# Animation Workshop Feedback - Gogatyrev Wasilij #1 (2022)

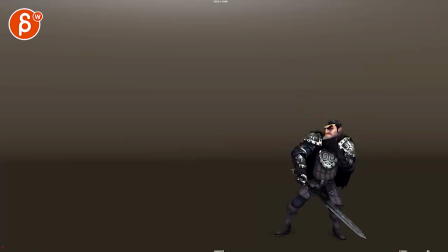Alrighty. Got a shot here. Shwa-shwing. Shwing. Okay. Short and sweet. What is this? 108 frames. This is based on reference.
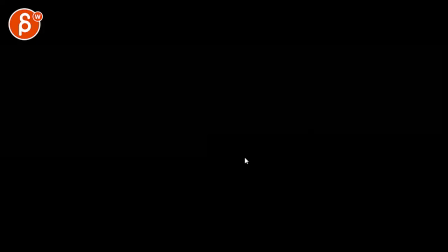Let me check here. Shwa-shwing.
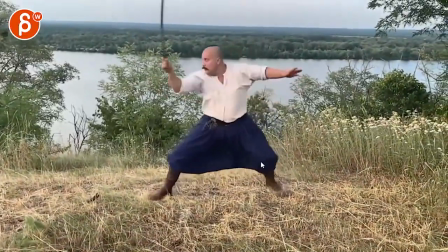Shwing. Shwing. Cool. MC Hammer pans.
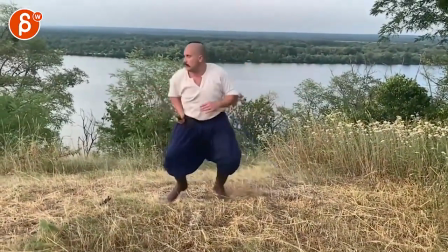I love it. Now, let me quickly double check something.
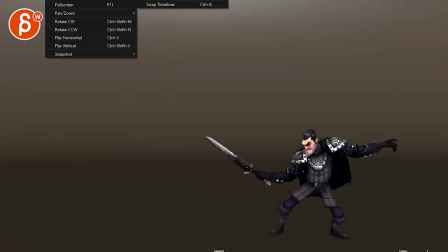If I bring this and say viewer horizontal, bring this in here.
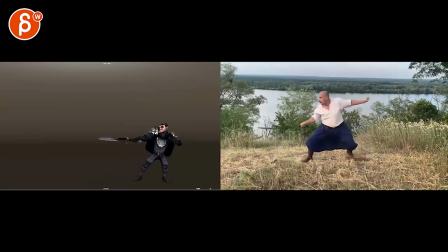Swing, swing, swing, swing. Okay. It's not exactly sticking to that plate, which you don't have to, of course.
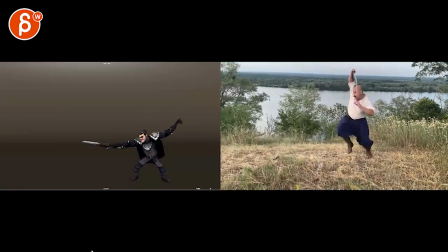And it's taking, what, the first stab pose here. Then you go up, which would be on the right side, something around this. I do love how it's kind of a slight shuffle over with a long, like a lean into it.
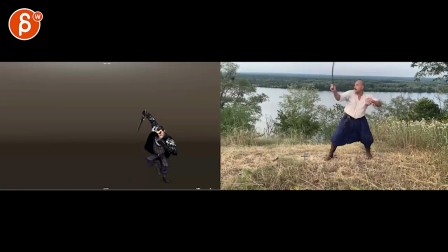Look at that. That's cool. I like that. Shoo, and then going back in. But then it would almost go wah, wah, back in there. In your case, you're bringing this up like that, which would be this one. And then shwa, shwa, shwa, turns, turns, turns, which in your case, you have that in there.
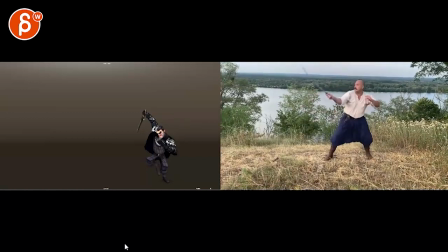Yeah, where you're taking this pose on the right, which is there into up. And that's on the right side around here-ish, right? Swing.
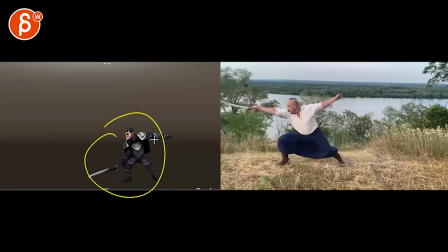Okay. Not sure you need this pose here. Let me go back to the big one.
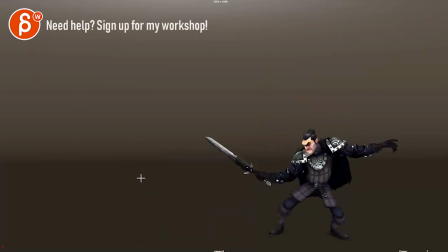So if I look at this here, I think what's probably going to help you, like the way I approach this sometimes, sometimes when you have reference like this, right? I mean, it's actually people
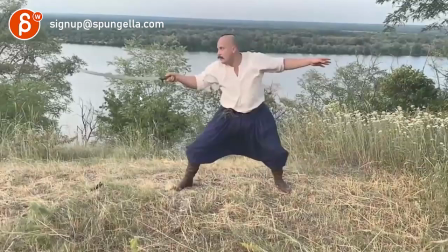boring and bringing back up. There's some good stuff here, right? You got all of these.
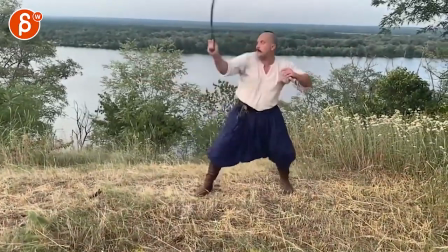And since the camera is not moving too much, I know there's a bit of a follow, especially at the end.
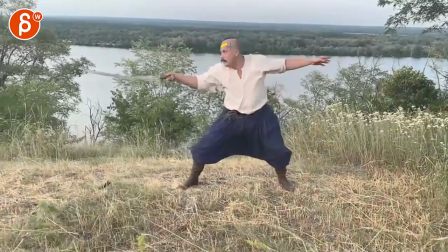There's a pretty good way to just put that into Maya and then just trace this
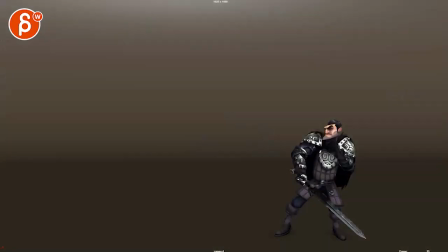and get most of this into your scene quickly. And then you can start deleting things. So right now, I feel like we don't have enough information. You're talking here about, let me see. You got the golden poses. So you need fresh eyes in terms of appeal and timing. It's just some of these are fairly rough. I don't mind when you have...
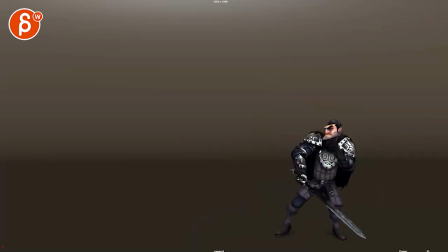But then here it feels like, oh, we're really dragging. This needs to have either more information to understand why he's lingering back so far here or for so long. It just feels like it's dragging out. And then is this a schwang?
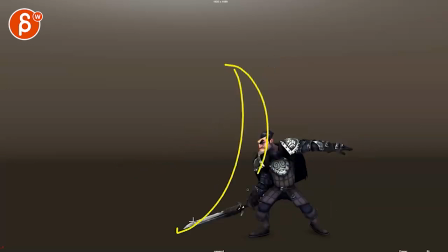If there's another sword here, schwang, was that a move down with an arc in whatever way to deflect another sword? Because then after that, it's this. But it's not this as in I'm here swinging now.
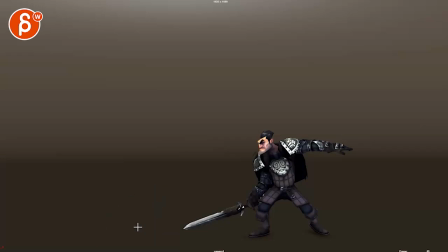Swing to move someone's sword away so that the person is now, you know, whatever it is, like, oh, it's over there, the sword has been pushed out this way, oh, and his ear, the person is open, so now the character, put it on and skinning on here, can go schwang, but not this, right?
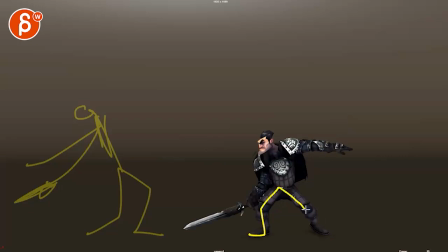So if I take this and I draw this fantastically as I always do, sarcasm, and then do this, I would not go back into that pose. I would now go forward with like a nice long elongated shaw here and then shaw,
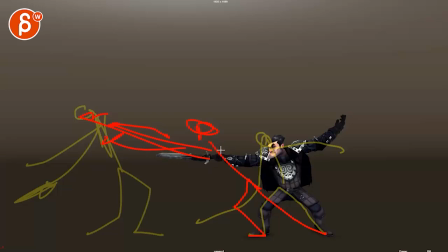sword into the face, sword into the chest, you know what I mean? And then really lean forward to attack that person.
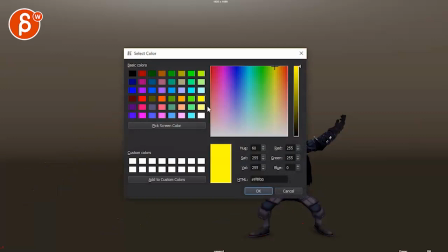Like I would,
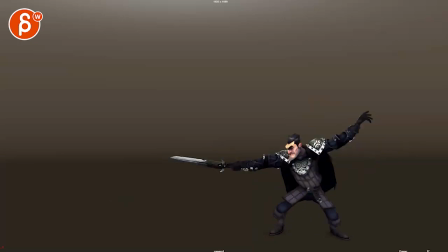basically if you're looking just for an exercise, I would look at taking those poses and just pushing it in terms of the timing and the intent and all that good stuff.
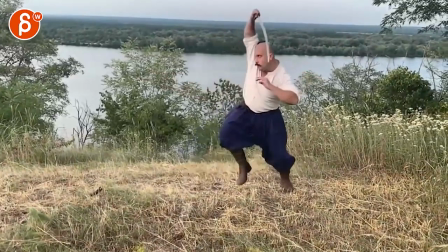So what does this guy do? Right, so he's got a little bit of a taunting stab.
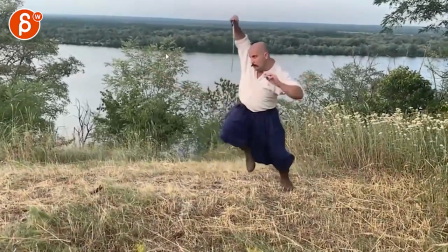And then he is, shing, potentially, there could be a sword hit here.
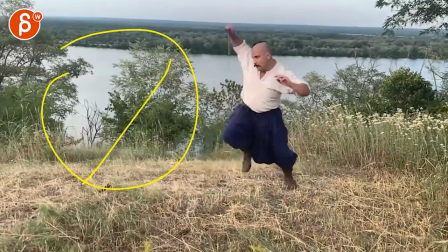Shing, that he's blocking. But the thing is, he's doing this to nothing. So the timing wouldn't really work.
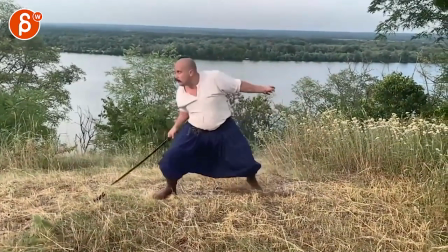Because I would go, shaw, hold, and to this. And then what is that?
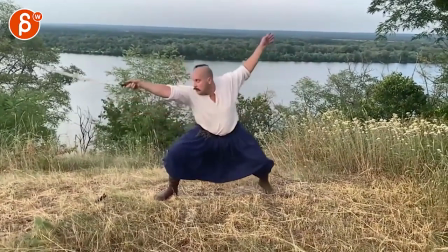Like, I would take that away.
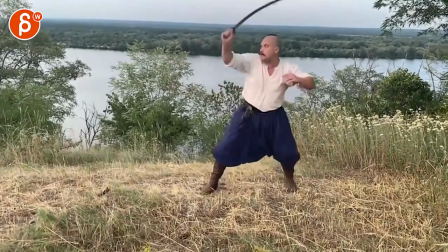That's more like you do block, and get away.
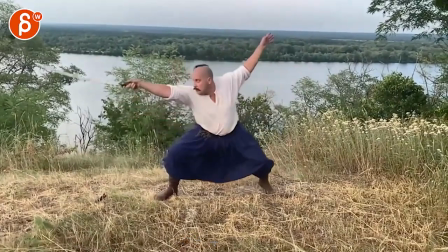And then... it doesn't do much to me. That's more like a posturing.
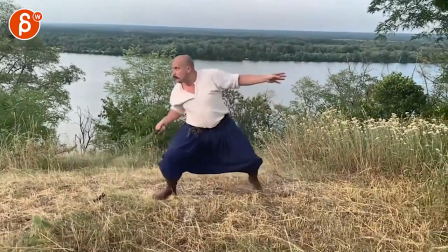It's more like you want to go into this and then straight into that.
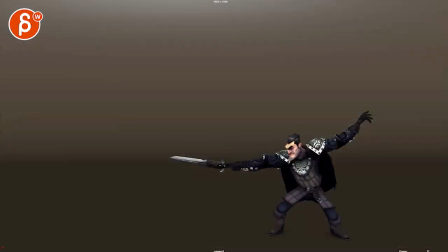That makes sense. Actually, let me open this in QuickTime. And I always wish that someone would redo QuickTime to allow for the copy, paste, and edit function in players.
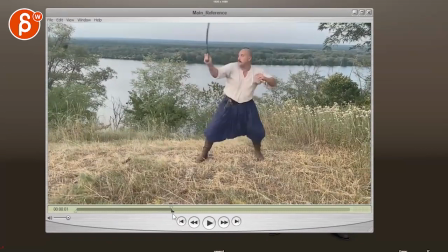I can now take this and say, all right, well, I like this. I don't like what he's doing in the middle here.
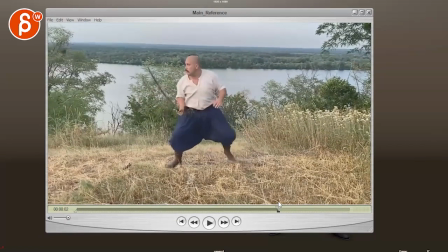That's a bit boring. And go straight into this. I like that little double step there. It's going to pop, obviously, but still. I want him to go from this to up here into the next, right? We don't have anything before. No, it's not really that usable. So it's going to be from this to a pop.
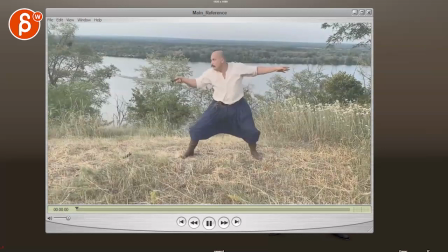Cut this out. And it's more like taunt, toon, block, and shaw. You know what I mean? Even this, you wouldn't really need to taunt. You can basically start from here.
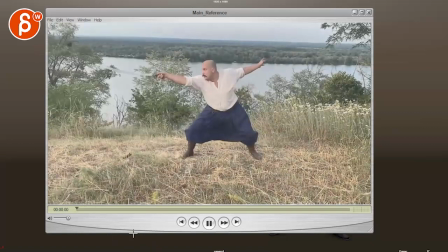Like it just started on action, right? And then it's back, block, get away from me, shaw, shaw, death strike.
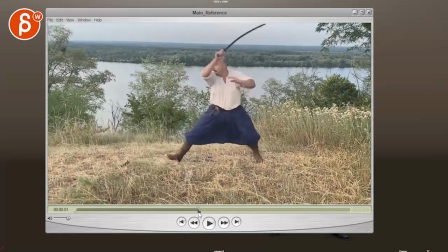But even then, I wouldn't even have that pause. It would just be going into, what is he doing?
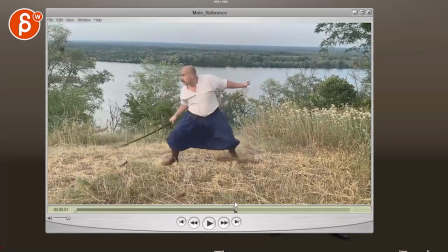He's get away into, straight into that thing. Yeah, I mean, you can even, then it gets obviously even poppier,
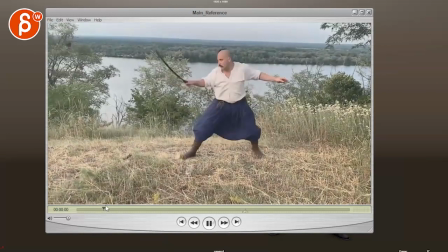but cut out even more just so that you have this feeling of, fucking wait, right? Can I loop this? It's the hockey for looping. Oh, I got it. But when you edit things, it messes up the footage that you worked on.
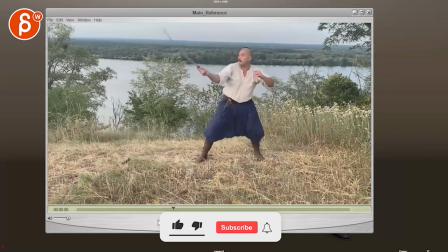See that? All the skipping stuff. Yeah, that's good old quick time.
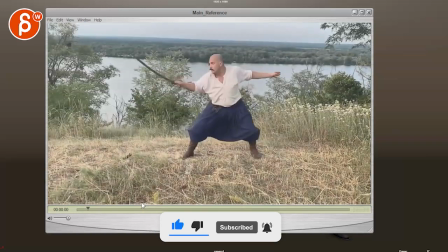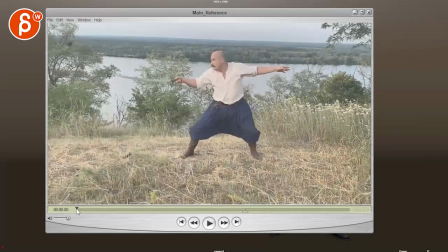That to me is what I would take in terms of the ideas. There might just be a return, right?
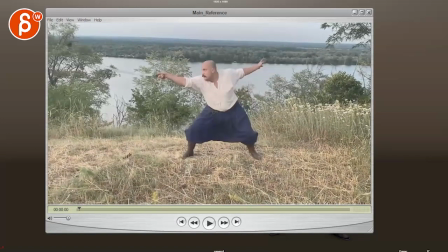And even this starting pose could be tweaked, even though there's a good... Let me change tools here. It's a good lean forward, but I can't go frame by frame with that tool. But anyway, you have that.
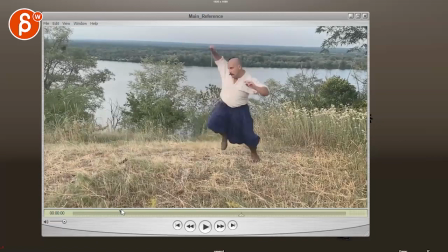And then I like this idea of... And I like that he is, like I said, there might be blocking of another sword, but he's doing this while leaning forward. So there's still weight towards the opponent. I think that's pretty cool. Then it could be almost like, get away from me.
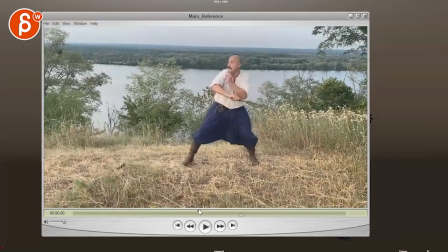And then right into that, right? All that flourishing into the next one.
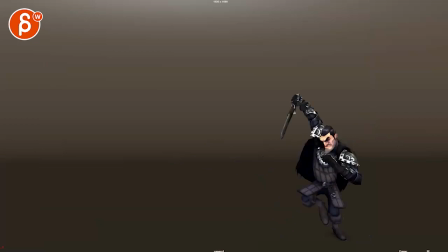So to me, that's what I would take. Don't save. And when I look at this, it gives me kind of a... Okay, so that's the first taunt, but then it goes immediately back into
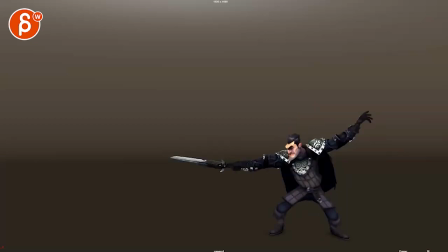a block where it's almost like it needs to go backwards from this to this to this. Just timing-wise, it's going to be, I'm attacking and immediately back. Like, that's going to take a lot more time in your animation because you're moving forward.
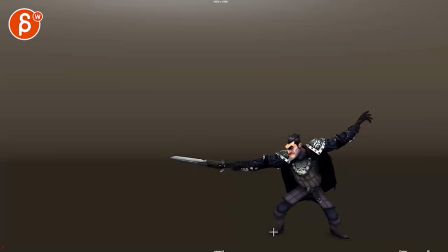Now this leg has to push the body back, and you don't have, obviously, I know this is just stepped, but even if you add stuff, it's going to take a while for that. Let's go back here. From this, the root goes screen left, then has to stop and return,
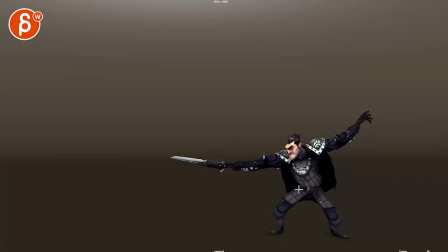and on top of that, push up to go into this pose. And then it feels almost a bit boring where you go up with that lean, and then we stay where I would almost, either you go further, and he has like a broader get off
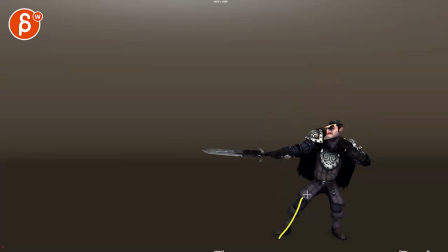into a strike down, which would now be more in the middle. And then even this would be leaning forward into, take this out into that. But that, like I said, would be really leaning forward.
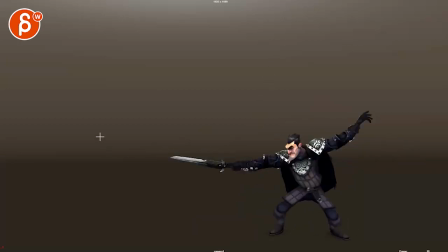That's kind of the thought that I would have looking at this, where I was kind of look at what are the actions, what are trying to push.